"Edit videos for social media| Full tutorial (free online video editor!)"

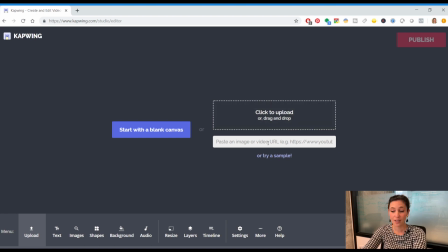[4:02]
You can actually even put in a URL if you have a video on YouTube or something, but I've created a video specifically for this video, so we're gonna use that. So you upload it and you put the file in. You to this lovely interface.
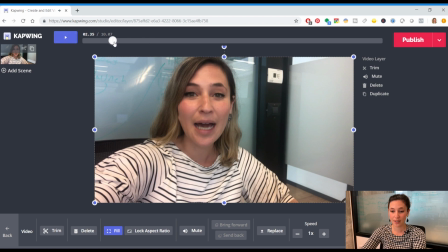[4:20]
Now, the thing that you should know about Capwing is it's still pretty new, so it's a little bit buggy, but out of all of the different sites that I've looked at, this is the one that has the most capabilities for what you need to do for basically free, and it's worth a little glitchiness. Okay, so the first thing that we're gonna look at here is that the shape of the video is a rectangle.
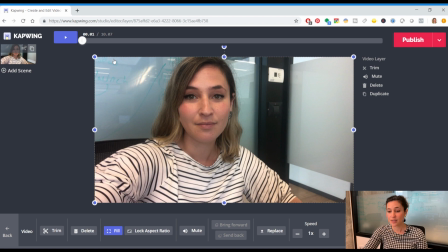[4:40]
And while that's totally fine, nowadays a lot of the videos that you'll see on social media are actually square. And that's a format that you can put on Facebook, LinkedIn, especially Instagram. So I suggest that we reformat this video so that it's square.
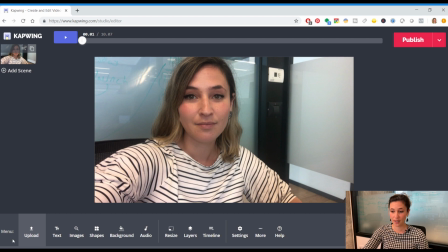[4:56]
So you're going to see down here at the bottom, right? I just pressed back and your menu is here at the bottom, and you're going to go to resize, and it's going to give you different options for the aspect ratio. The aspect ratio basically means what size do you want the video to be.
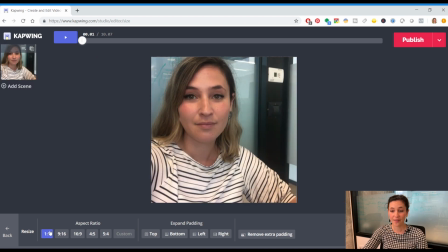[5:14]
So one to one is a square, and that's most often you'll find on Facebook, LinkedIn, Instagram, Twitter.
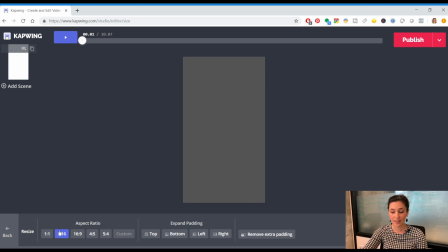[5:23]
9x16 is
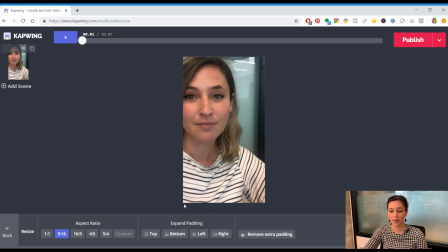[5:28]
this rectangle shape, and that's like a story for Instagram.
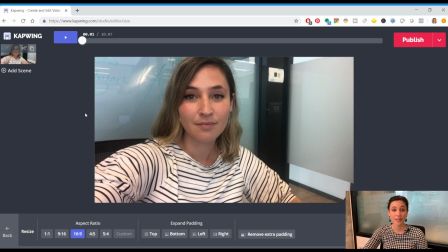[5:33]
16x9 is the generic format for any cinematic video and what you would upload onto YouTube.
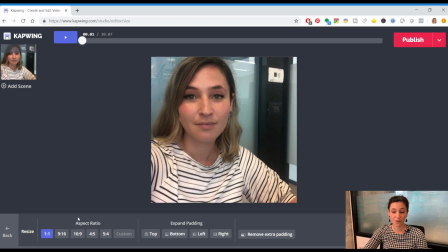[5:41]
The most common and the one that I would suggest doing for most of your social media videos is one to one. And so once you click on that, you can click back. And then if you want to reshape your video, so you click on the actual video and you can resize it like this or like this.
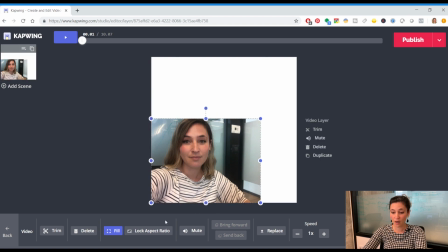[5:58]
You can also lock aspect ratio,
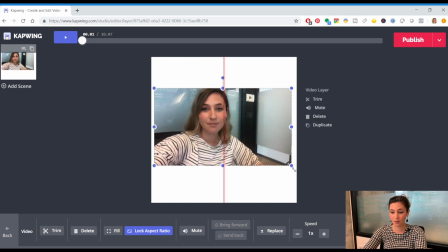[6:03]
which means that anytime you make it bigger or smaller, it will move the whole thing at the appropriate ratio. So what I'm going to do now is I'm going to basically make the video fill up the center, but I want the top and the bottom to be left blank because that's where we're going to add a title and subtitles.
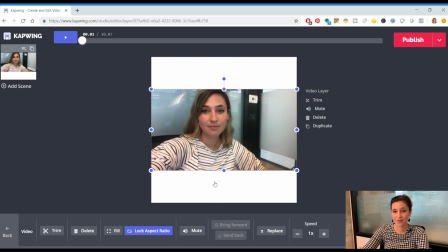[6:22]
Right, like I mentioned at the beginning of the video, social media video is different than a video that you'd watch on YouTube or a video that you'd watch on Netflix because it's really created for the social media platforms. And because of that, text is a really big part of social media video.
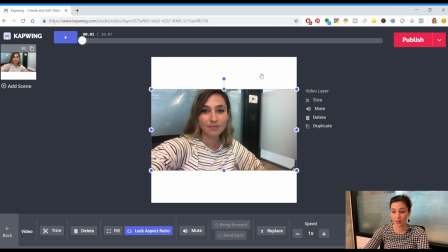[6:39]
So the first thing that I'm going to show you how to do is add a title at the top. Okay, so you're going to go back and you're going to do add text. And this is the text that it automatically puts on. You can move it around, you can make it look different.
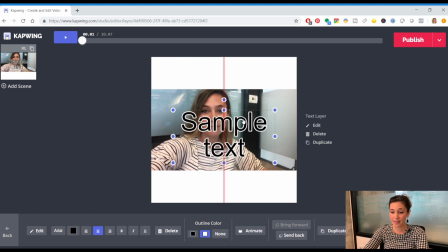[6:56]
And this video I actually created where I say that I'm gonna show you how to make how to edit a social media video. So I want the title to represent what I'm talking about in this video so that whoever is watching will know as soon as they're scrolling,
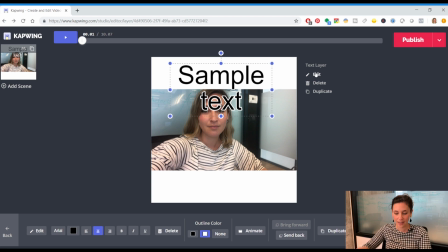[7:15]
oh, this is a video where Siobhan is talking about how to edit a video, and that will entice them to watch for longer.
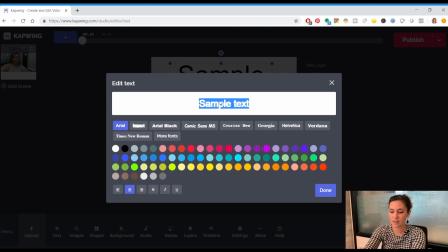[7:20]
So I'm going to type here what the title is, how to edit a social media video. Now there's lots of different options. You could write maybe even free,
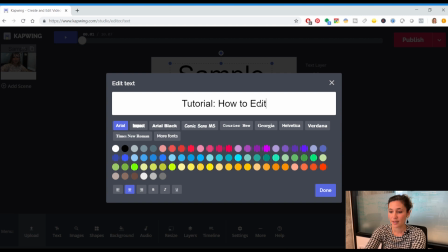[7:35]
maybe tutorial, how to edit social media video for free.
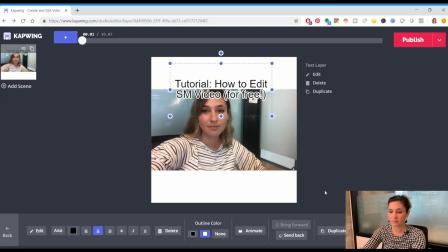[7:44]
That's a little bit long, but let's see if we can get away with it. Then you would put whatever you decided your title. And again, the title should be something that would entice your viewer to watch or to even stop scrolling for half a second.
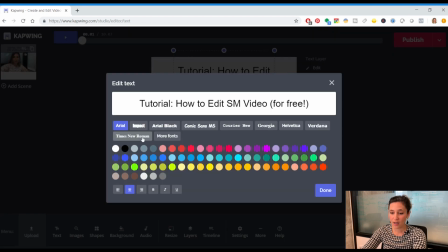[8:01]
You can change the font. So here it's Arial.